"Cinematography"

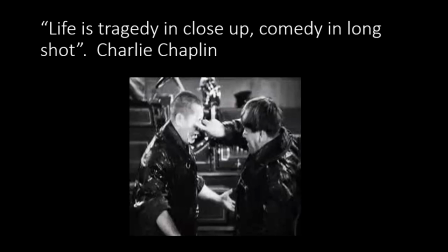12:23 Ha ha ha, it's funny. And so if we were to get that, though, in extreme close-up,
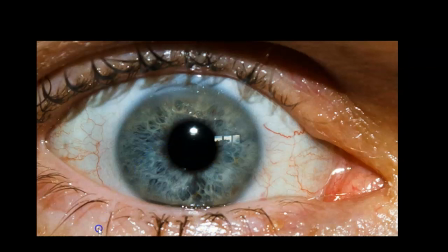12:30 so imagine a finger kind of coming into this eye, it would be like a horror film, right? It would be something that we probably wouldn't laugh at, something we would expect to see in a movie like Saw, perhaps, but not certainly in the Three Stooges, where it would be hideous.
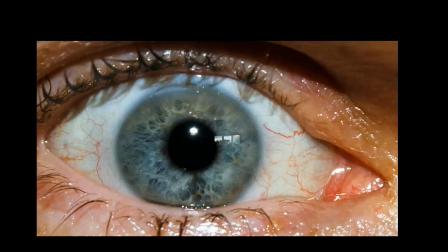12:48 An eye coming in and poking that would be horrific.
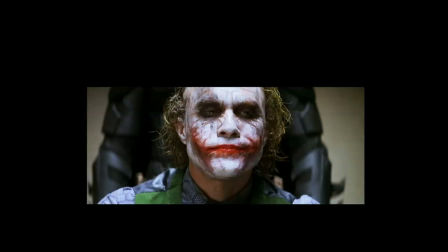12:52 So, again, using close-ups, like here again with The Dark Knight, Christopher Nolan,
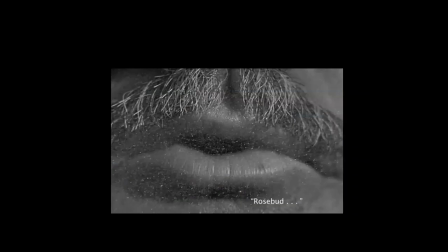12:59 here using an extreme close-up, which is a little bit off-putting sometimes. In one of our Ed puzzles from last time, we had an image from The Good, the Bad, and the Ugly, the gunfight, and how we move to these extreme close-ups.
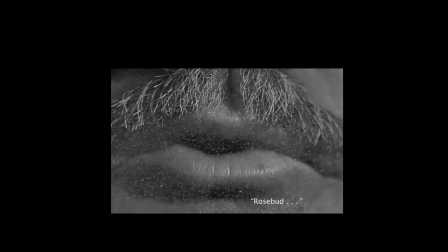13:15 So it's a way to draw our attention to the words that are going to be spoken in this film at this moment, which you can see reproduced at the bottom of this frame, which is Rosebud,
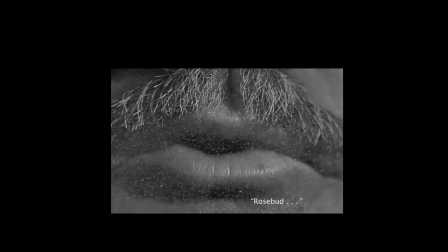13:28 which is the MacGuffin to this film and gets the whole story kind of started. So again, put that in your toolbox for how close to the subject are we.
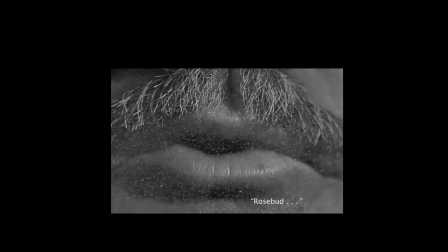13:44 If we see a baby crying in close-up, we're going to be crying ourselves. If we see a baby crying in an extreme long shot, we're going to be like, okay, whatever. It won't affect us nearly as much.
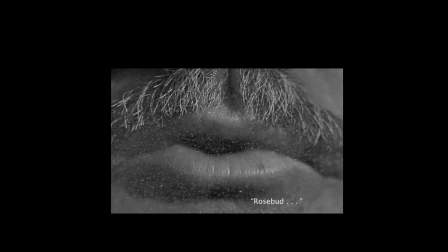13:56 So how close we get, within reason, like this is too close, will bring us closer emotionally to the subject.
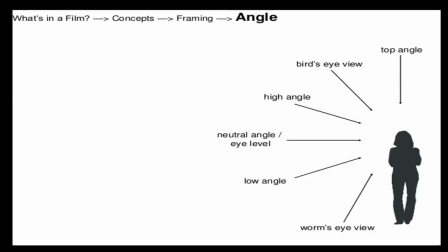14:05 So that's camera distance. Let's talk about angle for a moment. And basically, camera angle describes where the camera is relative to the subject in terms of just that, the angle. And so most films are shot within this middle range.
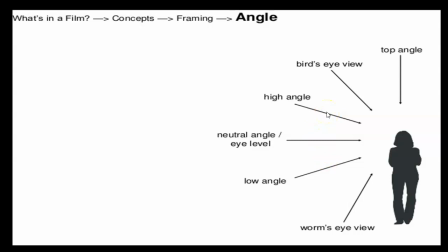14:24 So a high angle being not very high, a eye level or neutral angle being the dominant form of shooting films, and then a low angle. And so the rule of thumb here is that, of course, cinematic invisibility is to keep things at an eye level.
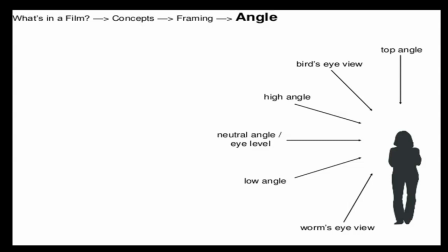14:42 or slightly low or slightly high level.
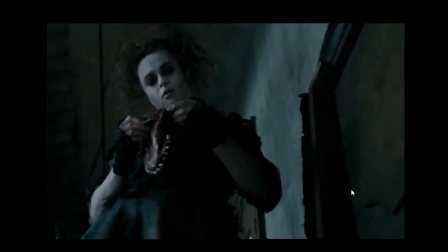14:46 And when we start getting low, the idea is that the character begins to have more power. Part of that has to do with that idea of dominant lines.
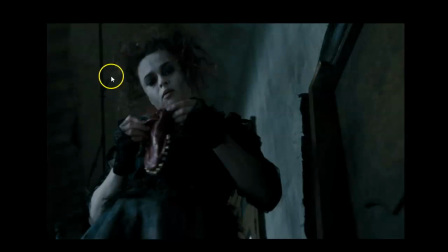15:00 And so we have these lines that are created on the left and right by this character. So she's a pretty powerful character looming over us, looking at us, in fact,
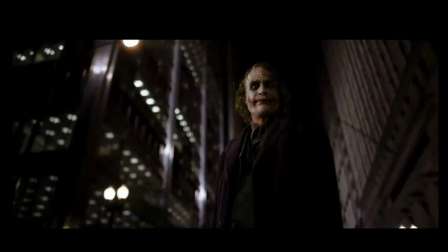15:12 and so giving her a sense of power, where we see that again here as well with The Dark Knight. Low angle, and it's kind of this interestingly crazed image.
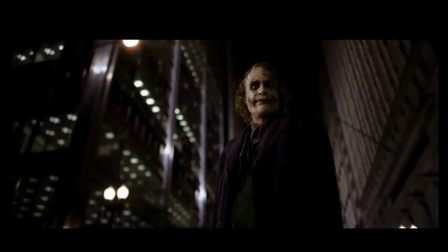15:27 The background is out of focus, and it's a kind of interesting combination of horizontal, vertical, and diagonal lines, which suggests, as you know, instability, and the character is basically off-center.
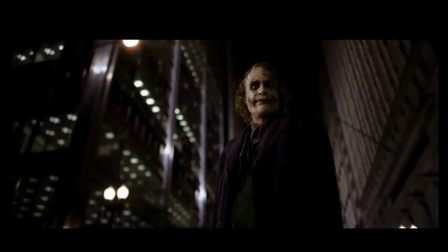15:46 So, again, suggesting instability through mild compositional stress.
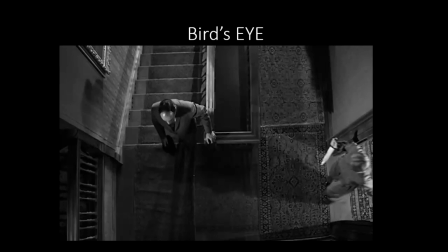15:55 Bird's eye view is when you go completely over the top, literally. So you've got the camera and you're looking straight down at the subject. I'm going to take a moment to show you this scene from Psycho,
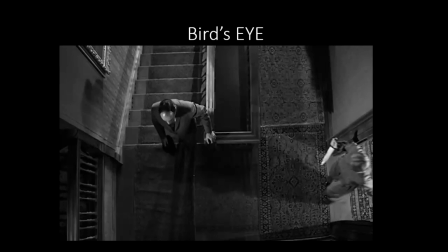16:11 and I'll talk over it so we can just see how Hitchcock put this together.
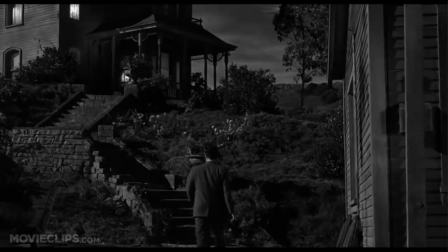16:20 So here we go, and as you can see, we've got these diagonal lines created by the stair. The film was shot in black and white.
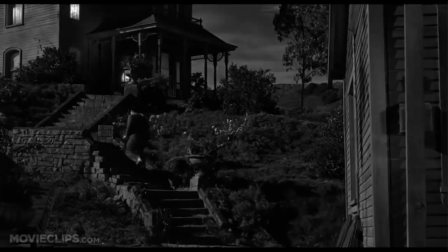16:28 It's about a 1:80 aspect ratio, and the character recedes, becoming smaller in the frame as he moves back.
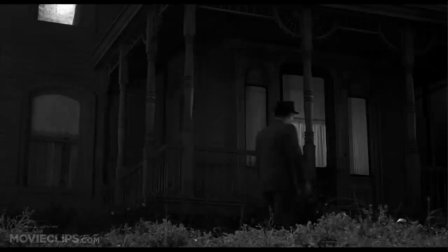16:38 And so we've got this kind of continuity of movement. The character is moving from left to right in the last shot. He's moving closer to this door, still, again, getting smaller. And possibly it could be argued entrapped more.
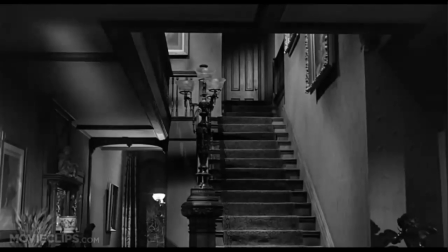16:56 So here he is, he's opening the door, trying to find Mrs. Bates, and looking at the mise-en-scène, which is really quite interesting.
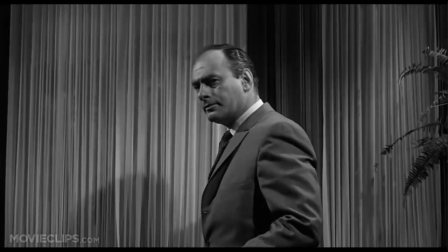17:03 You could spend some time taking a look at this shot yourself on YouTube. And it does tell us about the characters.
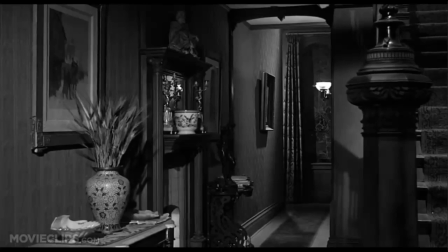17:12 So Arbogast, from a slightly high angle,
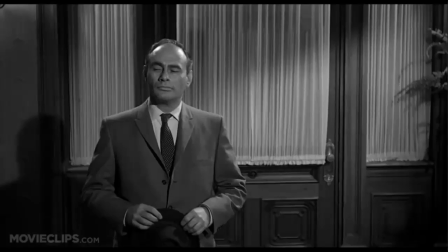17:18 is going to check up stairs as Cupid points his arrow at him a bit threateningly, and
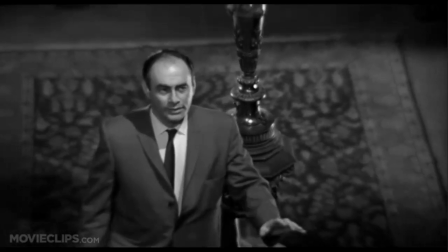17:29 we get high as the camera moves with him.
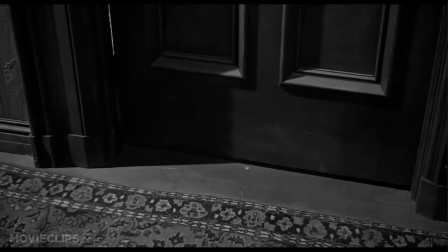17:34 So this is a kind of a complicated camera rig, and we get this introduction of suspense.
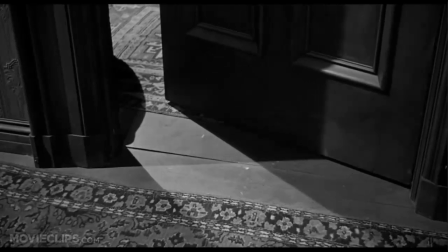17:41 Again, a high angle on the door looking down, but it catches this interesting light effect,
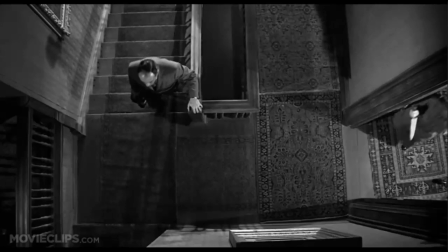17:47 a diagonal line, and here we go with the murder.
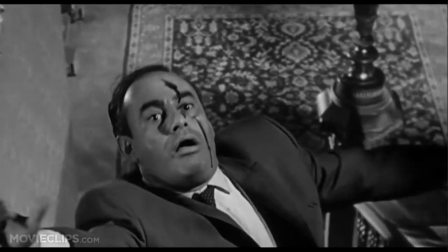17:52 Whoa! And actually, Martin Balsam, the actor,
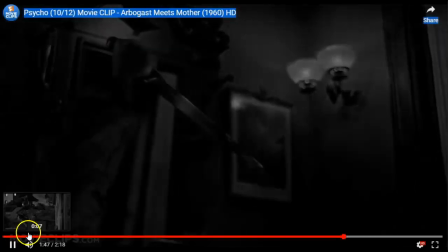17:58 was put on a rig there to let him appear to be falling down the stairs.
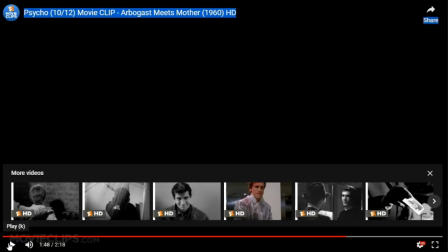18:06 But using that bird's eye view is really kind of a wonderful way to keep the identity of the killer from us, even though we suspect we know who it is.
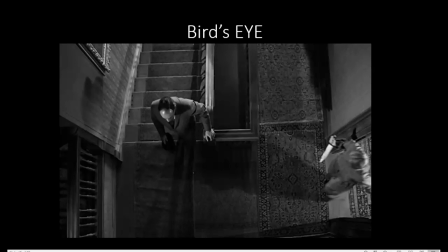18:17 So when you're talking about a shot like this, and of course now we're deprived of movement, but when you're talking about a shot like this, you do want to bring things in like camera distance, which is medium.
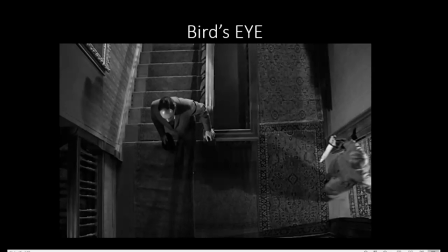18:30 You want to bring in things like color, possibly, which is here black and white, so completely desaturated. Looking too at the composition in terms of the rule of thirds, which of course is going to be subject to change as the characters move,
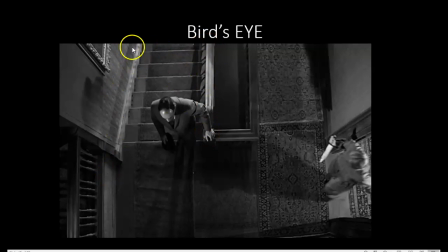18:49 but these interesting lines created by the banister and by the staircase and by the hallway and so forth. But of course, most important is the camera angle, where we're looking directly down almost on these characters.
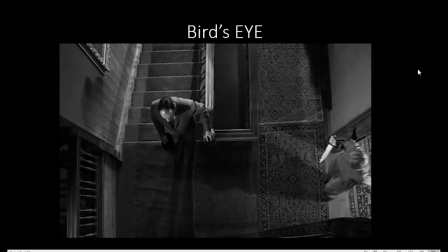19:05 And so some of the information, for example, the facial features of the killer, are kept from us, even though, as I said, we think we know who did it. It's Mom. So,
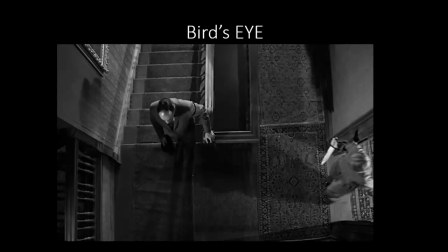19:22 also, just quickly, of course, another aspect here is that when we look down at characters, we tend to get a sense of the characters being helpless, which is definitely the case with the character on the left. the Martin Balsam character.
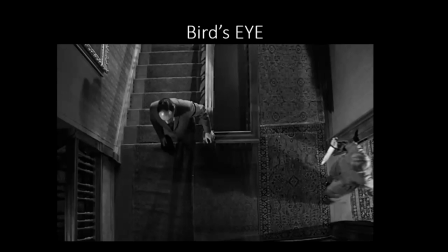19:39 So we're looking down upon these characters. The character on the right, of course, has got a knife, and it's displayed predominantly, so that gives that character a little bit of power, given that the other character is holding in his hand only a hat.
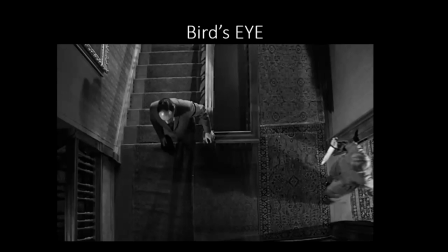19:54 So we may or may not get into a more elaborate analysis of Psycho. My guess is not, but there is plenty of interesting stuff in this film to look at.
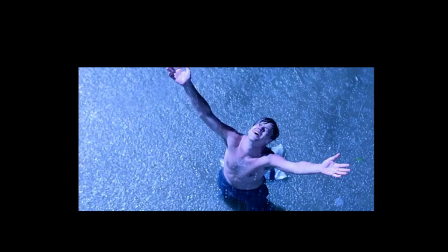20:09 So moving on, this is a shot, of course, and again, bringing in aspect ratio. This is a wider screen film, 235:1. Several of you probably know this as the Shawshank Redemption. And the color is really it's almost like it's tinted.
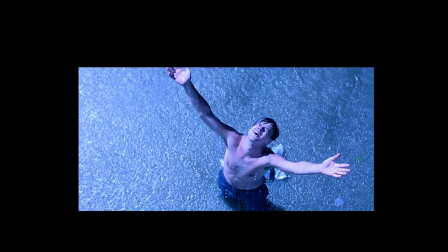20:29 It's very blue. And again, we're at a bird's eye view. We're looking down at a character.